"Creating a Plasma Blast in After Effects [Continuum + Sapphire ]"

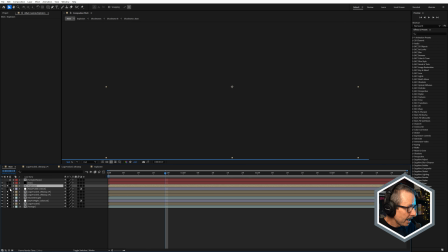But, overall pretty nice. And that just sits above everything.
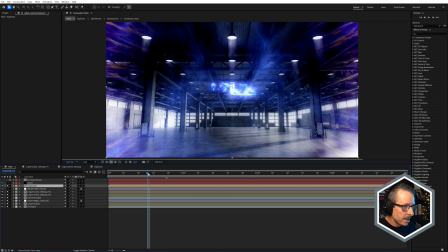We just come to an area where we can see it, like that.
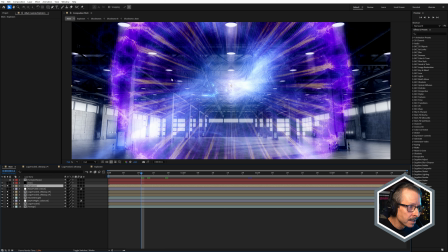And looking pretty nice, but notice how the background isn't being affected by the explosion, and that's why I use this adjustment layer. This has got Sapphire Warp Puddle and Sapphire Distort, so let's just turn those on. And I'm going to turn all of that off except for the footage.
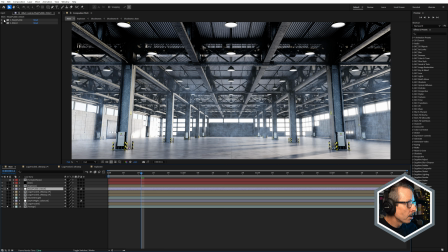And I'm going to turn that back on and turn on Sapphire Warp Puddle. Aha.
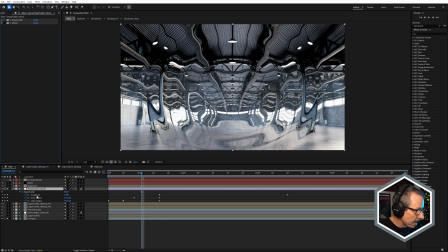Okay, so here I've adjusted the amplitude, inner and outer radius, just to kind of match the size and speed of the initial explosion, of the actual explosion. And that's giving us these big, soft, warped rings. We turn the explosion on again.
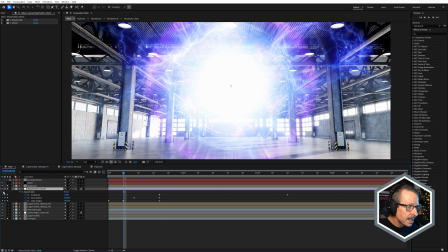and we turn warp puddle off. That's without, and that's with.
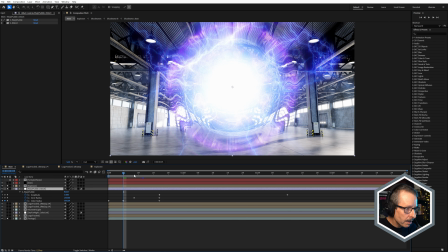So we get that nice warping of the background, nice distortion.
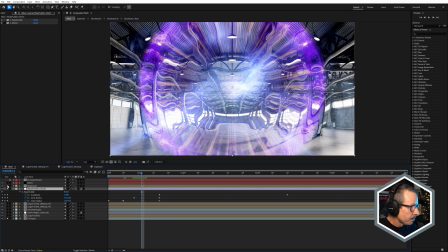What a difference that makes. And I've just used Sapphire Distort after that just to add a bit more detail.
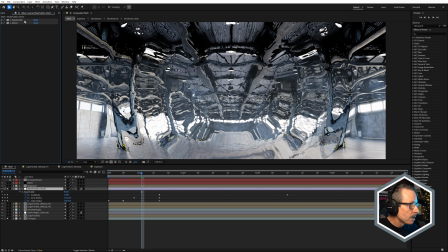So we get the initial big rings, then we get a bit of extra distortion using S-Distort.
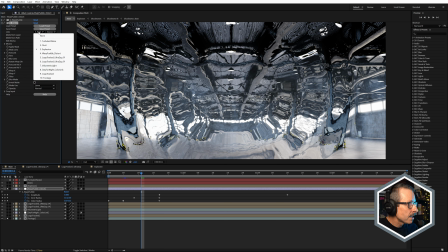And you can see I've used as a lens the explosion.
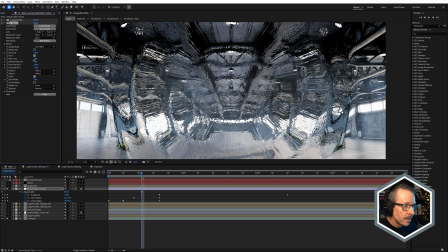If I was to decrease the blur lens amount, we can add even more detail, and that makes it look a little glassy. So a little too much. But S-Distort, what a great effect.
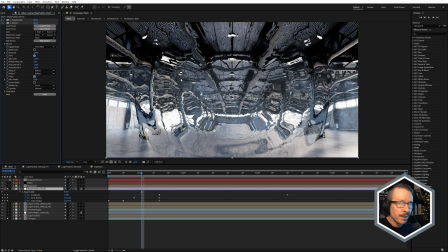I mean, all of the distortion effects in Sapphire are so useful.
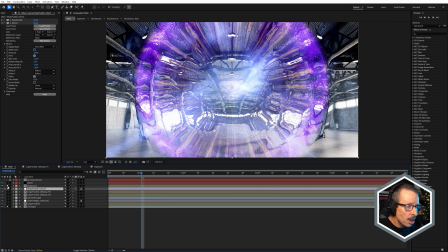So with the explosion on top, we get that look.
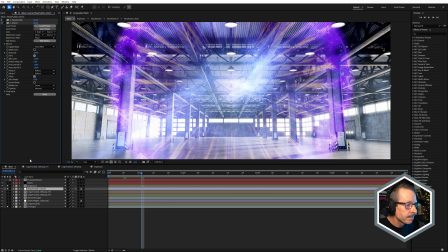So once again, I'll just take a little snapshot there, turn those off, and we'll just do a little comparison. See the difference? Very nice. You even get that, distortion on the edge there, because there's some pixels there that are being used by the S-Distort,
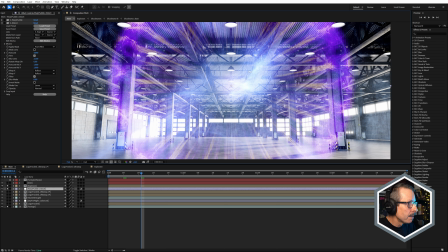and the warp polar is also the warp puddle is also slightly outside. So we're getting that kind of leading edge distortion, which is really nice.
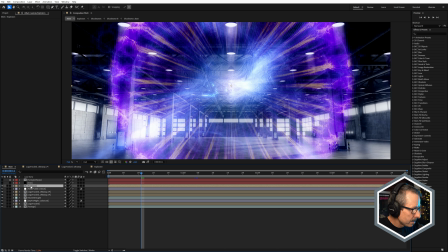So we've got is all of this looking really nice. And above that, we have a little bit of sapphire dust.
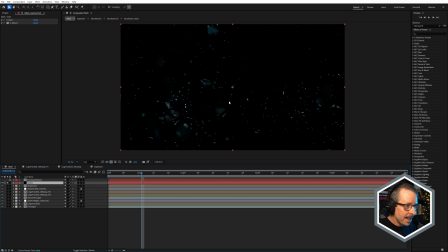Once again, I do use sapphire dust and sapphire bokeh lights to fake particles. And here I've just used S-Dust.
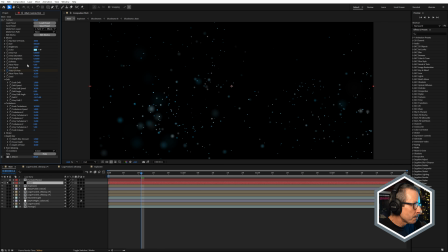S-Dust is great because it isn't particles, it's very fast, and it also has depth blur, so it has depth to it, and it gives this particular shot a lot of depth. And all I've done is animated the field of view just to fake the explosion.
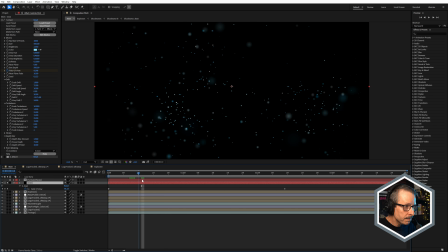See, I've got a couple of keyframes for field of view. And as I animate the field of view, it's kind of zooming in, which makes it look like the dust particles are kind of moving outwards, moving away from the explosion. And I've just distorted those a little bit using S-Distort.
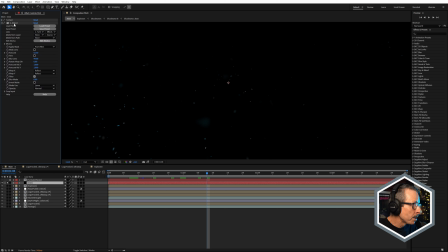So you can see it gives them a bit of distortion there, makes them look like they've got a bit of motion blur, which they don't, but it just fakes that.
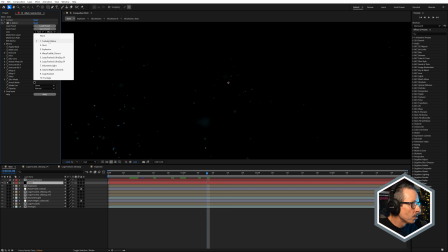And for that, I've used the turbulent noise. So the turbulent noise map there.
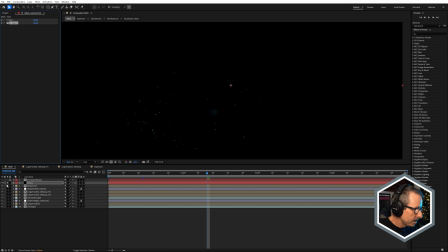And we just turn all of these on.
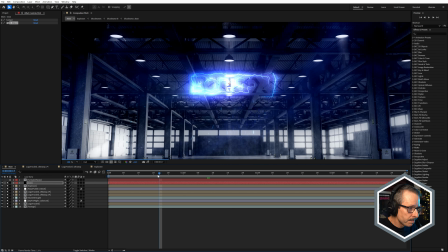And we just get a little bit of a blast of particles with the explosion.
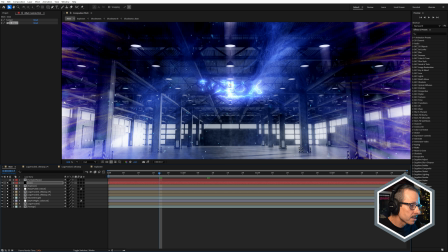You can see on the outside here, these sort of particles. So that's the basic look. Let's just now quickly go back and take a look at some of the color link layers and just see how the layers that I just broke down for you are affecting those layers.